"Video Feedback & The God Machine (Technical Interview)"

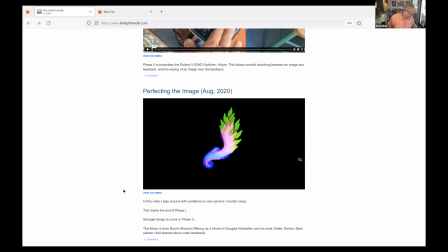There's a little box you can get from Blackmagic, and so that takes a fraction of a second to do. So there's delay there. There's delays in many places, but that's why the tail whips like this,
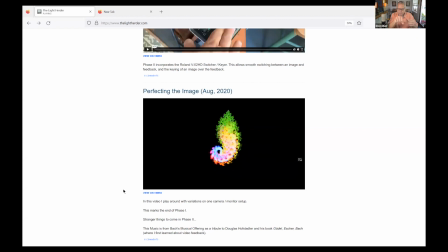because the motion of me moving the camera and rotating it is propagating down the line like a whip.
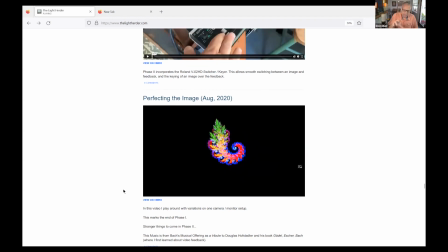And there's ways of adding even more delay that I do with another box that changes it from another from 60p to 30.
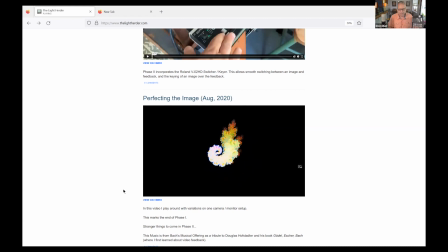But these also only take an interlace signal, so because they're old, and so some of the cameras I have only put out a P, so you have to transfer to I. Okay, so then I got the switcher.
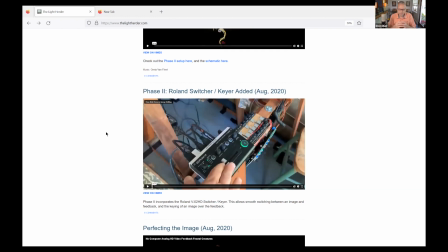So this switcher allows you to switch between, like I said, talking about before, where you switch between that dog and the feedback.
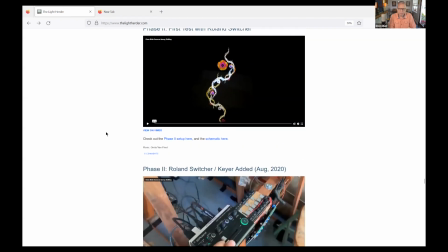So here I could switch between an image that I was getting from the output from the phone, although it could come from anywhere. It could come from another camera. It could come from any source that has an output of an image.
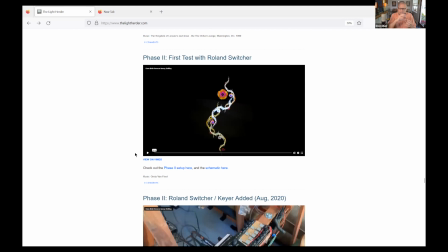And you could either key this image over feedback, and that's like when you put your finger over the feedback and the feedback moves around your finger, or you could switch between the image and the feedback, and that image, camera sees the image and it sees it as feedback and it goes into feedback.
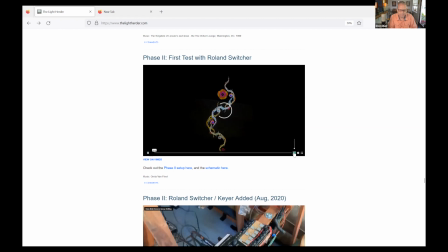So here's the first playing around with that, and it's just a simple shape of this flower, just a still of a flower from the phone. And you could see that shape from before, that kind of underwater shape, but now it's being made up of this flower.
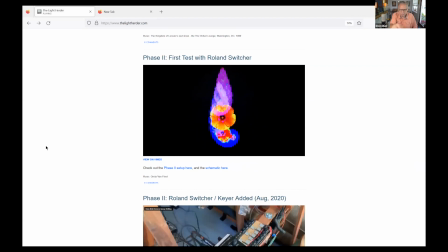And you can see how it, like I was saying before, how it's propagating. You can see that flower going down the line. That's exactly why that tail is whipping around, because of that delay. Right. Would you say this? Oh yeah. Would you say this machine is the light herder?
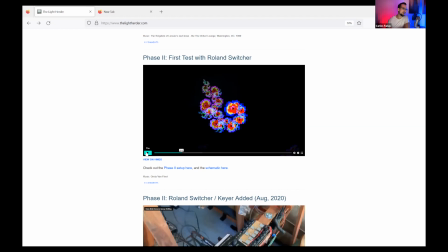And I know people oftentimes try to be humble, but is this the greatest video feedback generator in the world? Would you say? Oh, definitely. I would say definitely. Yeah. I mean, that's like incredible.
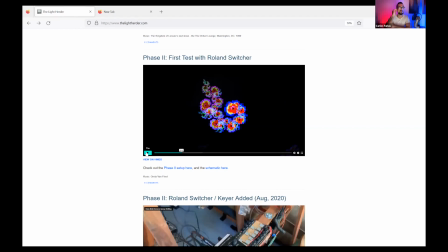If we might just like sit on that for a moment, that what you've made, I haven't seen anything like this. And I mean, obviously, I've done web searches, and I don't know. I really don't know this community that well, to be honest. Like, I don't know. It's kind of hard to find. I'm surprised.
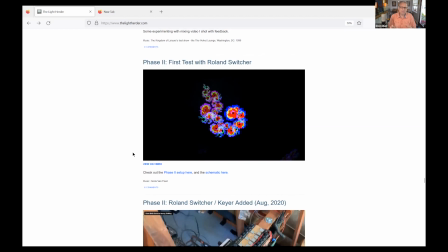Yeah. People have done a lot of video feedback, and there's a kind of a crossover with kind of a glitch artist in video feedback. And but I've never seen anything that incorporates human movement like this. People have done video feedback fractals before. That's nothing new. You can do it with a computer.
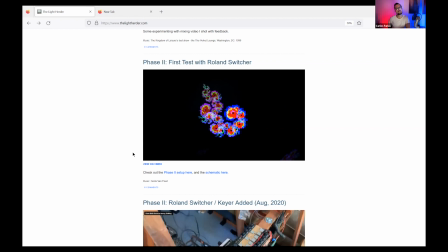You can do it with many different ways, but I've not seen it have this organic motion. Or have the complexity, because like
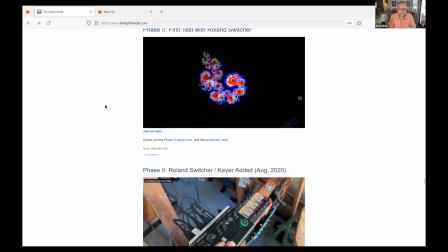life that these images look like, the device has evolved in an organic way also. Because the way it is now, I would never say, okay, I'm going to build it like this, like the human body. You wouldn't build a human body from scratch like it is. It's because of the iterations over time.
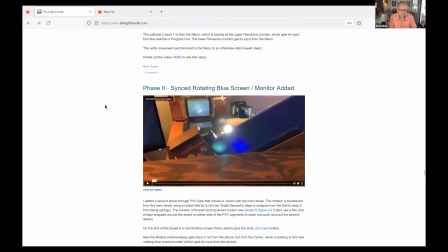So I kept adding things. So that the next thing I added, because see here, this flower,
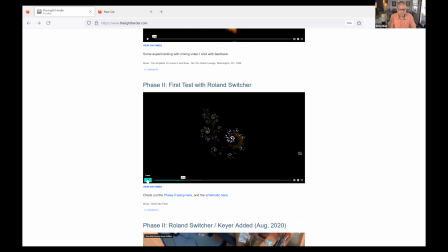it's kind of boring because it's very static, right? Except for when it goes into feedback. But otherwise, the flower, it's kind of hard to show with this, but see here, the flower is, when it's visible, it's not rotating or doing anything.
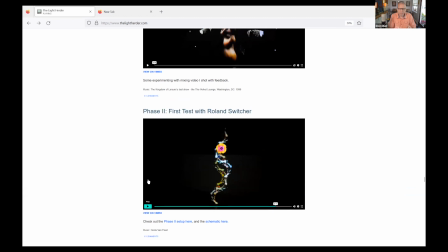It's just sitting there. So I wanted to have an organic way to incorporate motion in this second image.
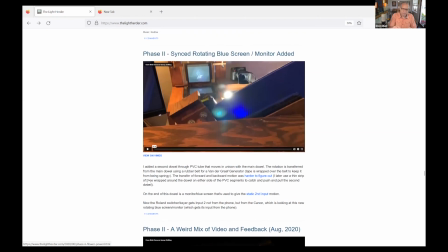So I came up with this idea of rotating that image with the main camera.